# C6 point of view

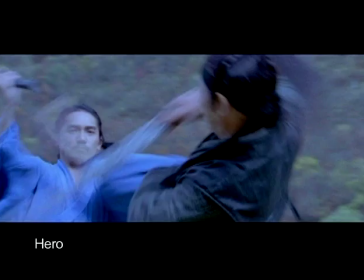10s
Point of view is implied by the framing of a shot. Framing controls what we see and how we see it.
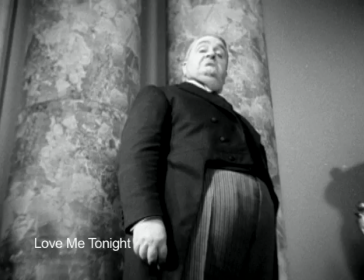17s
Ways in which framing affect how we see something include camera angle, composition, and camera movement.
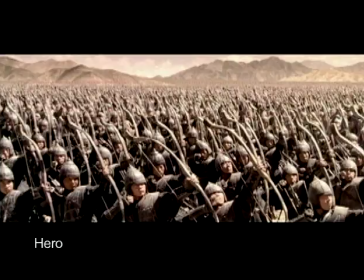24s
Framing is really a way of pointing, like saying, "Hey, look at that," or "Look at that in this way."
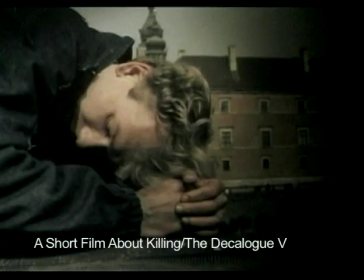30s
One of the most significant things that framing does is that it implies a point of view, in other words, the viewpoint through which we view the action.
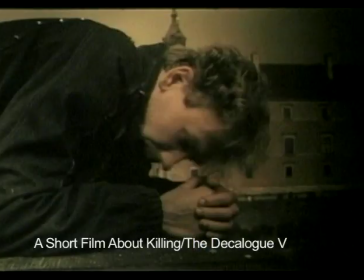38s
There are three kinds of point of view: omniscient point of view, single character point of view, and group point of view.
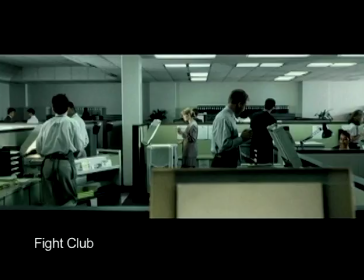49s
Omniscient point of view shows us what the omniscient camera sees. Typically, we think of omniscient point of view as being fairly neutral.
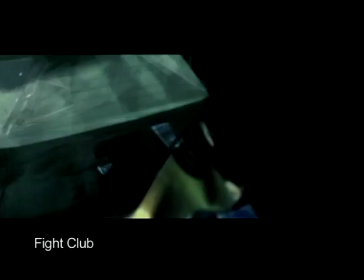57s
However, the omniscient camera can film anything and it can go anywhere.
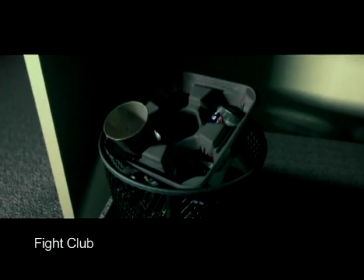62s
Omniscient point of view does not necessarily mean objective. A really good example of this is Carl Dreyer's The Passion of Joan of Arc.
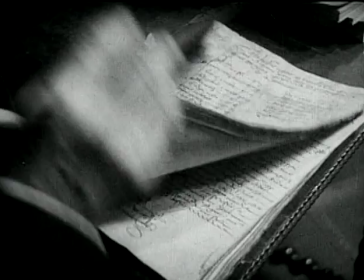71s
Dreyer's film is based on the actual transcripts of Joan of Arc's trial in 1431.
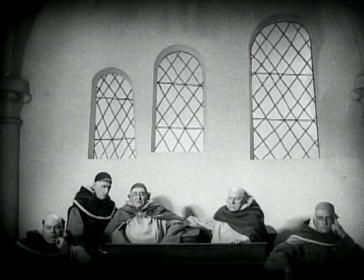76s
The set and costumes were meticulously created to give us the illusion of authenticity.
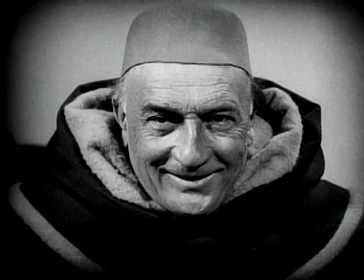81s
The actors didn't even wear makeup.
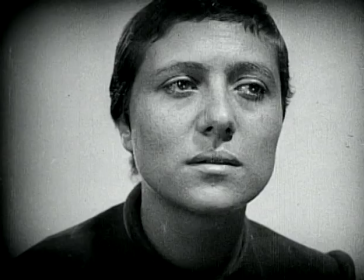84s
Despite fidelity to the time period, the omniscient point of view achieved through Dreyer's framing is anything but objective.
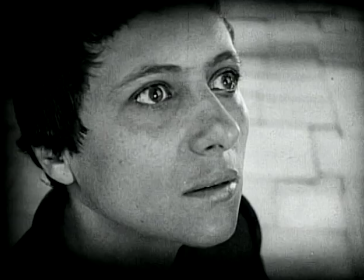91s
The entire movie is shot in a series of subjective close-ups.
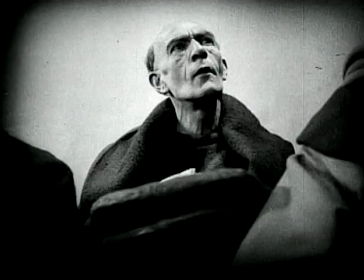96s
The omniscient camera can go anywhere, but Dreyer places it to show us the beauty and sadness in Joan's face.
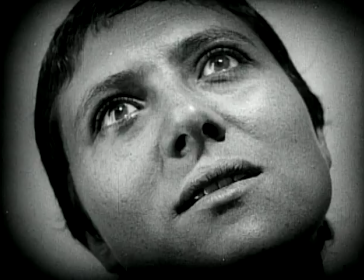104s
While it is the point of view of an omniscient camera, we recognize it is also the subjective point of view of the director.
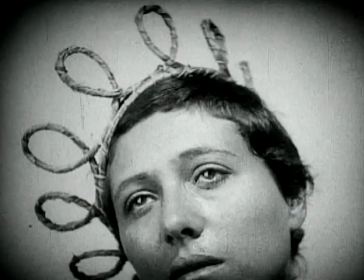111s
We see what he wants us to see, how he wants us to see it.
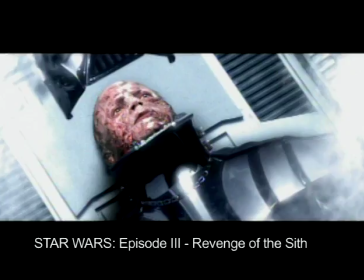117s
Single character point of view is when the camera shows us what a single character is seeing.
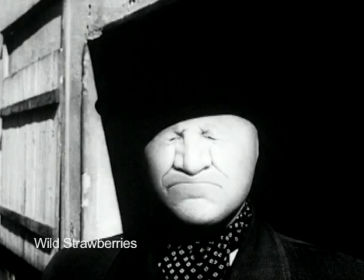124s
We often get a shot of the character's eyes or the character gazing, cut to the object the character gazes upon, then back to the character's reaction.
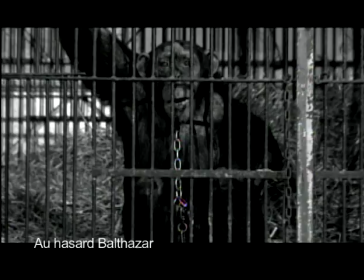132s
The single character needn't be human. Take a look at this film by Robert Bresson.
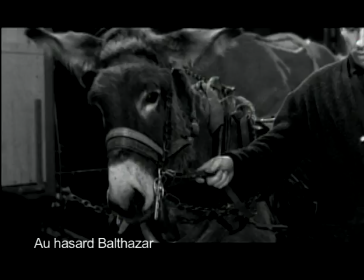137s
The main character, Balthazar the donkey, is taken into the circus and shares a moment with the already captive animals.
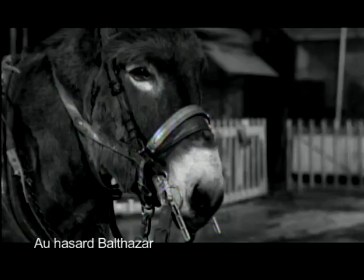144s
Because of the framing and the cutting, we see that Balthazar looks at the tiger, Balthazar's point of view.
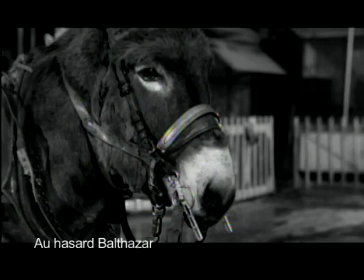149s
The tiger looks at Balthazar, the tiger's point of view, and so on.
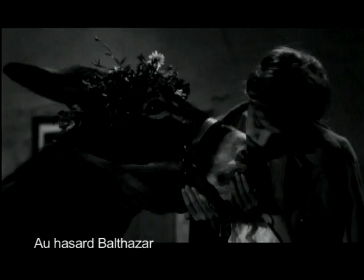158s
Not only does single character point of view work for animals and people, but for inanimate objects too.
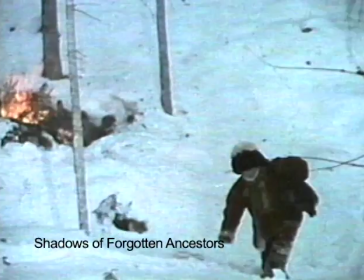164s
Look at this scene from Shadows of Forgotten Ancestors. Vanya is walking through the woods.
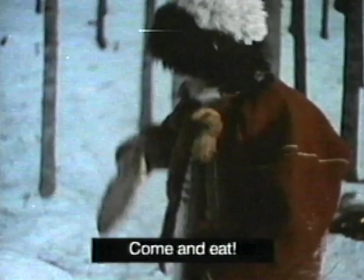170s
He reaches in his bag to get some lunch for Alexa. So far, this is omniscient point of view.
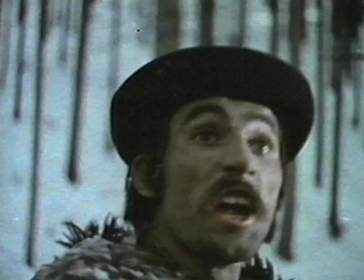175s
Now we cut to Alexa. Something is wrong. What is it?
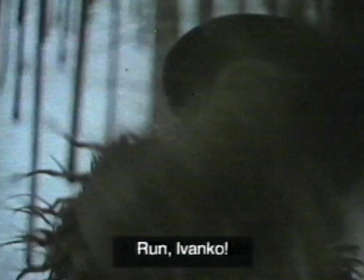180s
We don't know yet, but we expect the next cut will be the single character point of view of what Alexa sees.
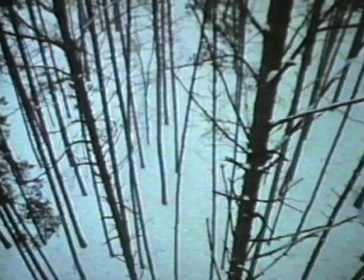185s
The next shot is single character point of view, but it is not Alexa's.
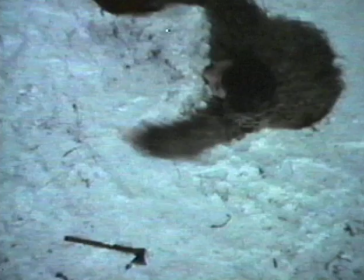190s
It is the point of view of the falling tree that is about to squash him. Group point of view is like single character point of view, but the point of view is shared by many characters.
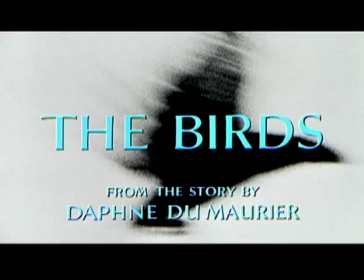202s
This next scene, from Alfred Hitchcock's The Birds, is interesting because we get the group point of view of two groups,
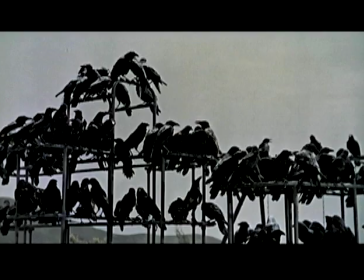209s
a group of people and a group of birds. The first group whose point of view we see is the people in the diner.
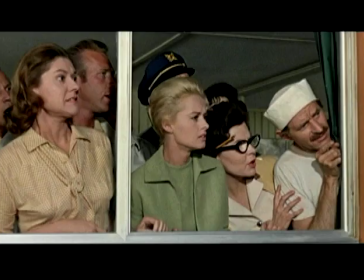216s
They've just witnessed a bird attack a gas station attendant, resulting in a gasoline leak.
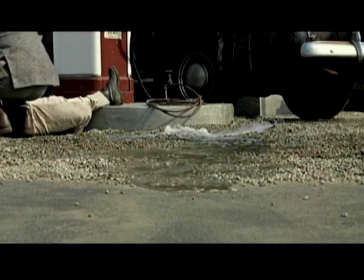221s
This is the group's point of view of the gasoline spreading.
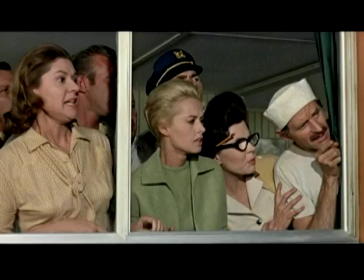226s
After cutting between the group and their point of view a few times, the framing changes to emphasize the main character, Melanie.
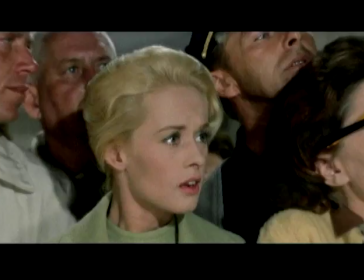234s
Even though this scene makes use of group point of view, the framing remains mindful of the protagonist.
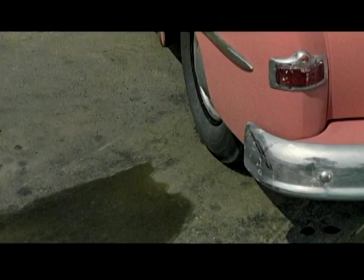240s
The group, now led by the star of the film, observes the gas as it spreads to the feet of a man about to light a cigar.
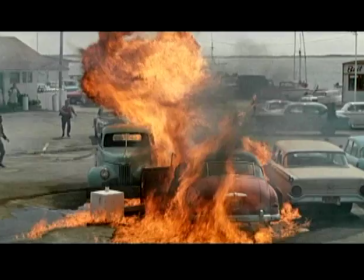247s
The group tries to warn the man, but too late. Through the point of view of the group in the diner, we have observed the action of this scene.
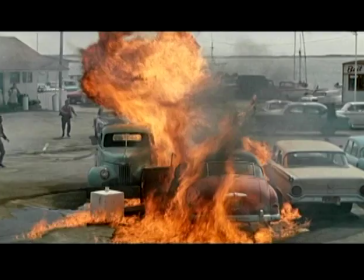255s
We've witnessed the entire calamity, not through the omniscient eye of the camera,
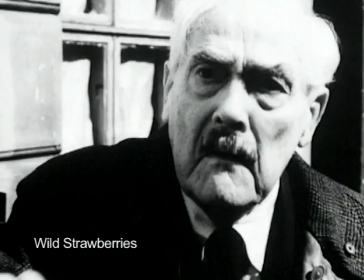260s
not from a single character's viewpoint, but from the point of view of a group of characters.
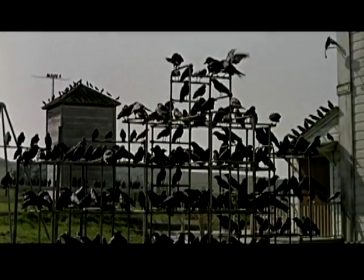267s
Now we observe the point of view of the group responsible for this mayhem. Look at this shot.
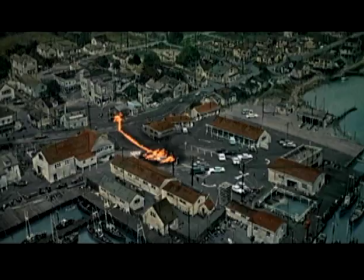273s
It is framed to give what appears to be an omniscient point of view. However, this shot becomes something else as the birds enter the frame.
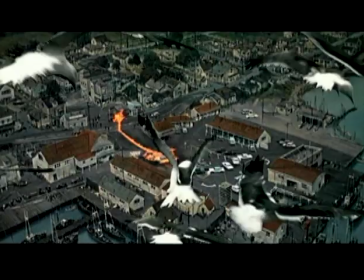282s
It is perhaps not the literal point of view of the birds, but this shot at least suggests the group point of view of the winged killers.
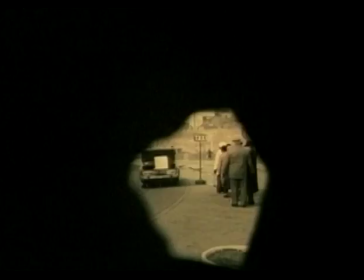290s
And that's point of view. As you can see, it all depends on how you look at it.